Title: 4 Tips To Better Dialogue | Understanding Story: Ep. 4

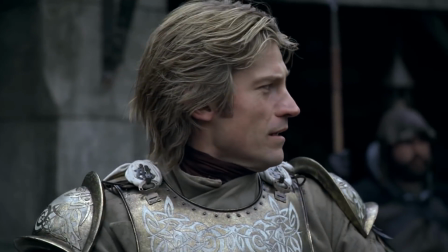4:13 "That's Jaime Lannister, the Queen's twin brother." Would you please shut up?
Part 2.
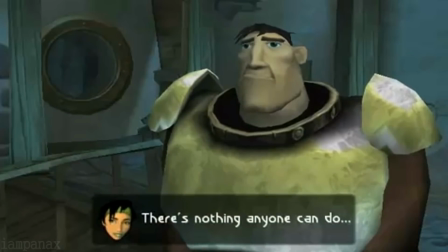4:19 Subtext, or reading between the lines. This to me is so important in writing nuanced and thoughtful dialogue.
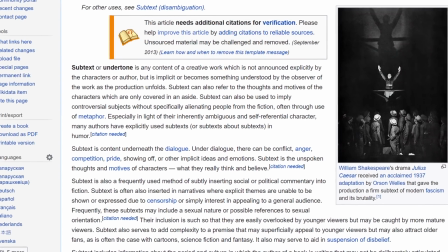4:27 Subtext, also known as undertone, is content which is not announced explicitly by the characters or the author,
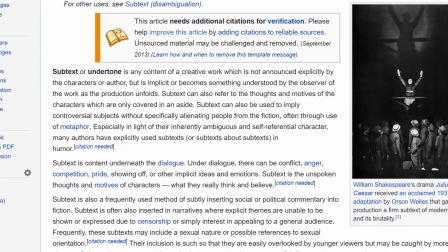4:33 but is rather implicit and becomes understood by the audience as the work unfolds.
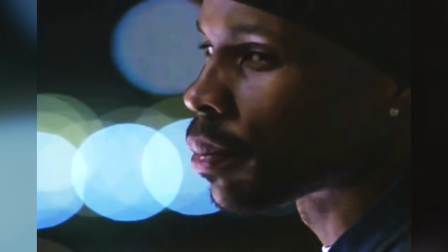4:39 There's lots of reasons why we don't say exactly what's on our minds all the time.
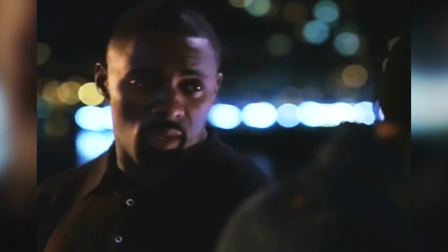4:43 Human psychology is incredibly complicated, but some of the most common reasons are because we're embarrassed or afraid,
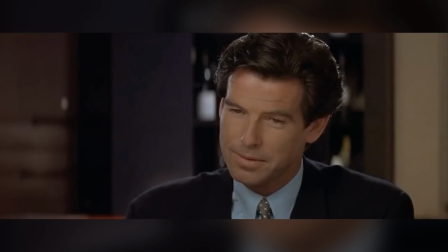4:50 or because it might be inappropriate for a specific social setting, or because we don't want to hurt somebody's feelings.
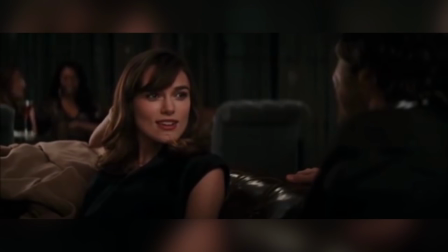4:56 I could go on. I mean, flirting is all about subtext.
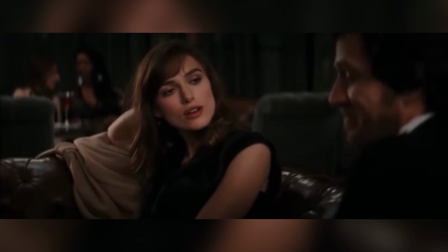5:01 It's like a game or a dance where two people sort of put their wit and confidence on display.
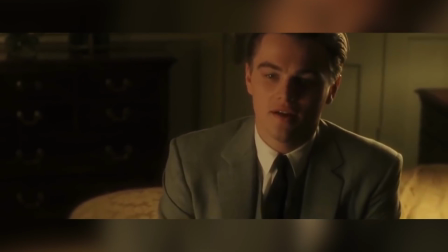5:06 What you're really thinking is, "You're really hot and I want to sleep with you."
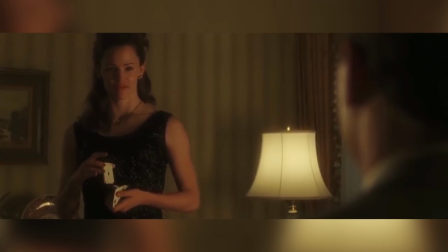5:11 But you would never say something so direct because that defeats the purpose and fun of flirting,
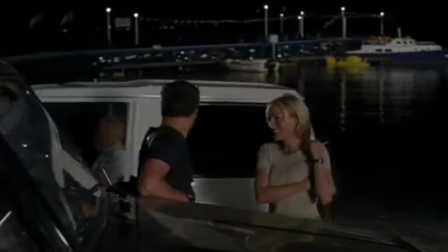5:16 which is why this dialogue here is so grossly out of place and awkward.
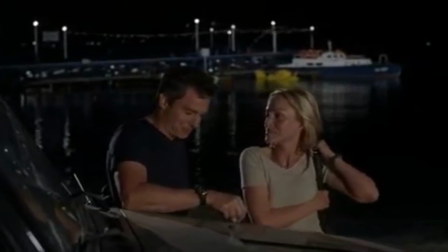5:21 I'm exhausted. Yeah, me too, but I'm really wired.
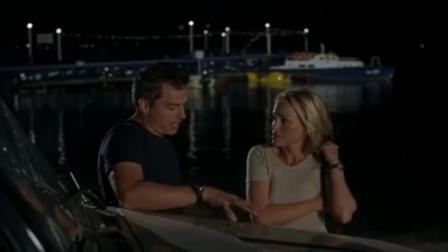5:26 What do you say I take you home and eat your pussy?
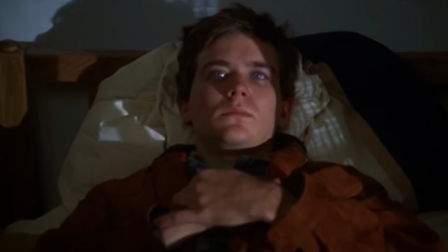5:30 In this scene from Ordinary People, Conrad is dealing with survivor's guilt after an attempted suicide.
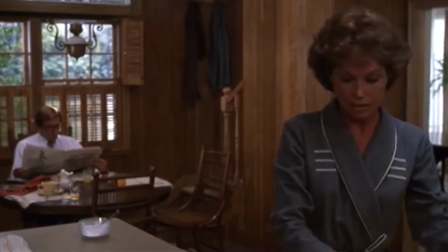5:36 His father wants to connect with him, while his mother is more concerned about constructing the kind of perfect family life she thinks she should have.
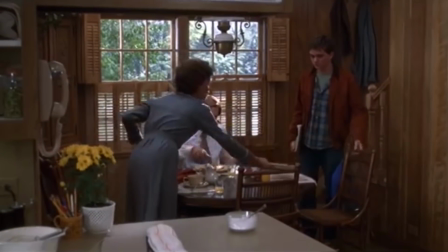5:43 Along that line of thinking, what demonstrates the cliché of a happy family life more than sitting down and having breakfast together?
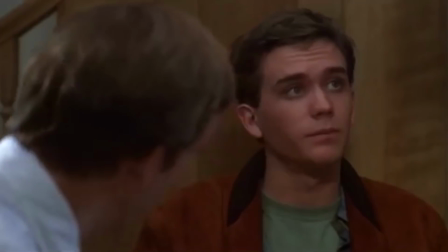5:50 When Conrad refuses her French toast, expressing that he isn't hungry, we immediately see how this offends her, and she throws the food down the disposal.
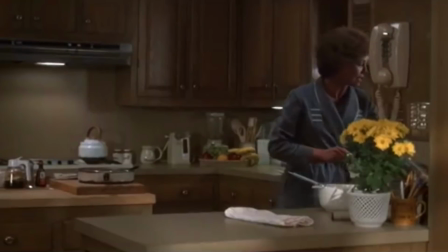5:58 What she says here is, Can't say French toast. I'm sure we've all seen this kind of passive aggressiveness in our own families.
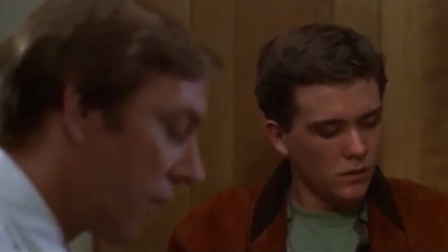6:07 She's insisting that she's doing this because you can't save French toast for later,
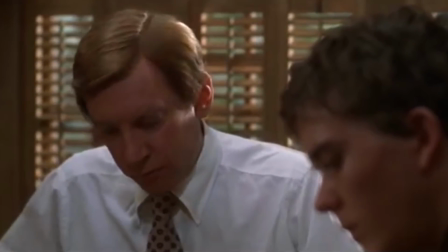6:11 but obviously the subtext here is that she's frustrated with her son for destroying the sense of normalcy she wants in her life.
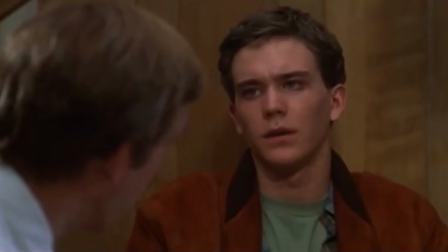6:18 She cares more about that than she does about his mental health or well-being.
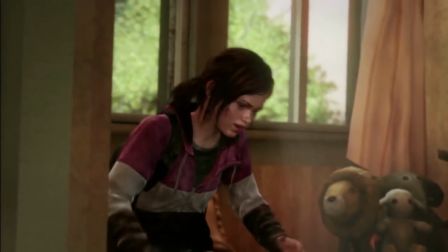6:22 This is the kind of subtext we use constantly in everyday conversations, and telling your audience about your characters through subtext,
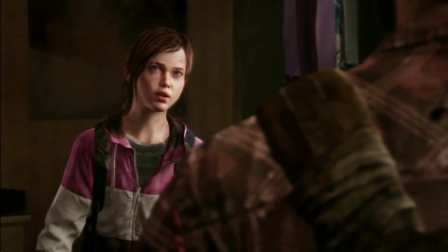6:30 revealing their true thoughts and feelings in an implicit way, will not only feel more intuitive and credible to the ear,
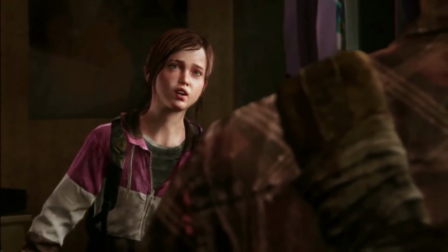6:37 but will make your dialogue so much more layered and interesting. Part 3.
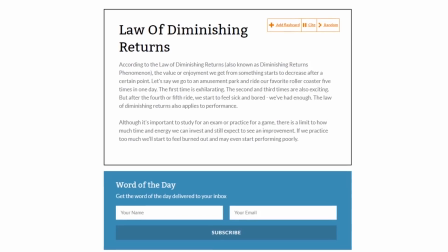6:43 Repetition, or the Law of Diminishing Returns. In psychology, the law of diminishing returns states that the more a person repeats something,
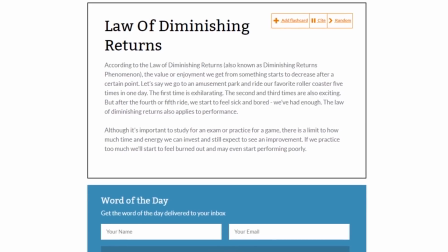6:50 the less value, enjoyment, or impact that person will receive from that activity.
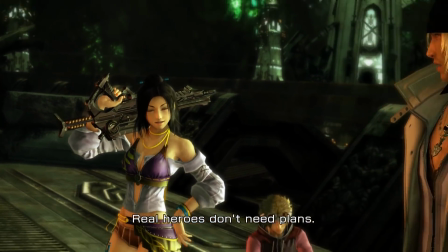6:55 The same is true with language and dialogue. The more you repeat a certain sentiment, the less impact it has.
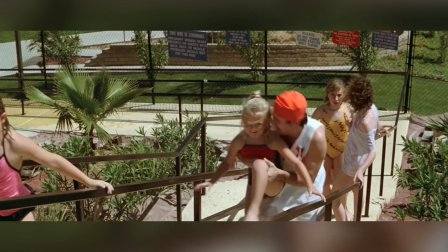7:01 Of course, this doesn't mean that you can't ever repeat something and find enjoyment in it,
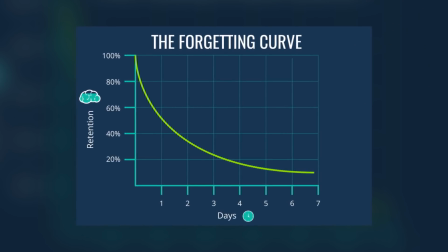7:06 and repetition is obviously necessary in the learning process to get something to stick in your brain.
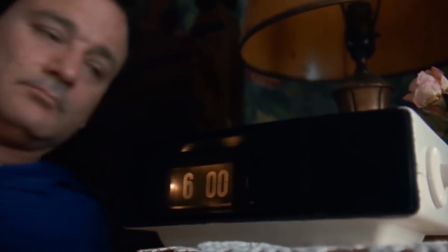7:11 It's just that in a lot of cases, slowly over time, the more you repeat something, the less surprise and enjoyment you'll typically find in it.
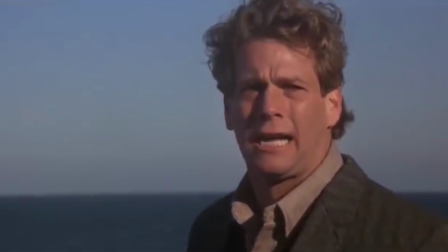7:19 Oh man! Oh God! Oh man! Oh God!
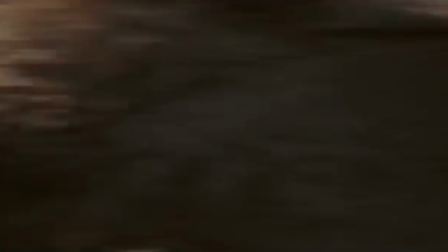7:24 Oh man! Oh God! Oh man! Oh God! Oh man!
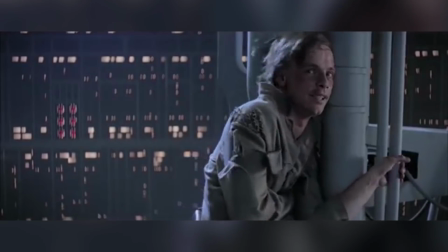7:28 Oh God!
This is why you'll often see people who say things like,
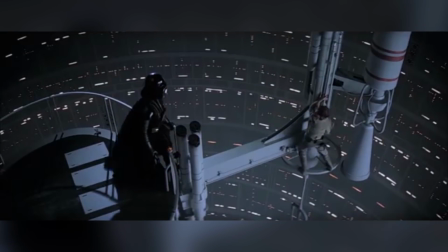7:32 "I wish I could watch this again for the first time," because you can't ever experience the shock of a brilliant plot twist on a second viewing.
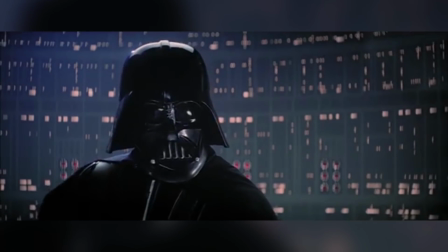7:39 I am your father.
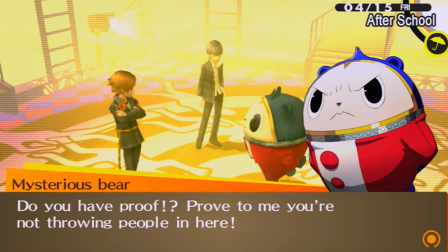7:42 With dialogue, when you repeat certain sentiments over and over again, not only will it affect the audience less and less each time,
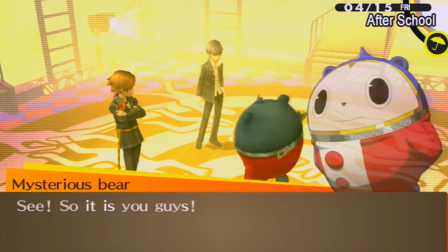7:50 but soon will start to have the opposite effect, either making them laugh or,
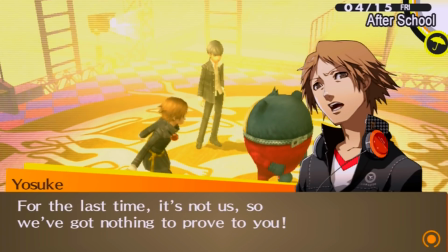7:55 even worse, irritating them.
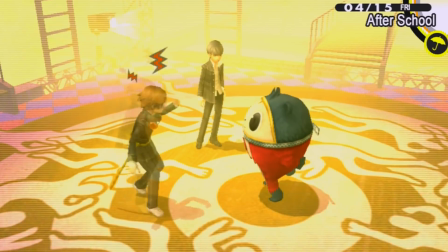7:57 A lot of modern JRPGs tend to have a problem with this, and it can lead to a ton of padding, filler text, as well as pacing issues.
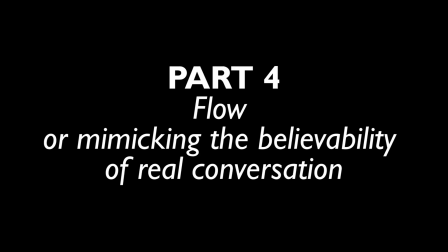8:06 Part 4. Flow, or mimicking the believability of real conversation.
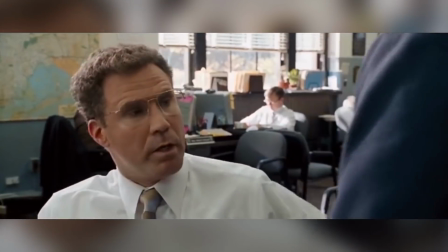8:12 Language is sloppy, and communication can be really difficult. I mean, think about it.
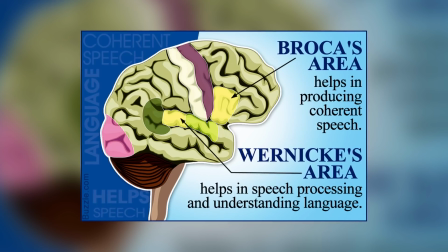8:16 We experience life through the prism of an individual mind.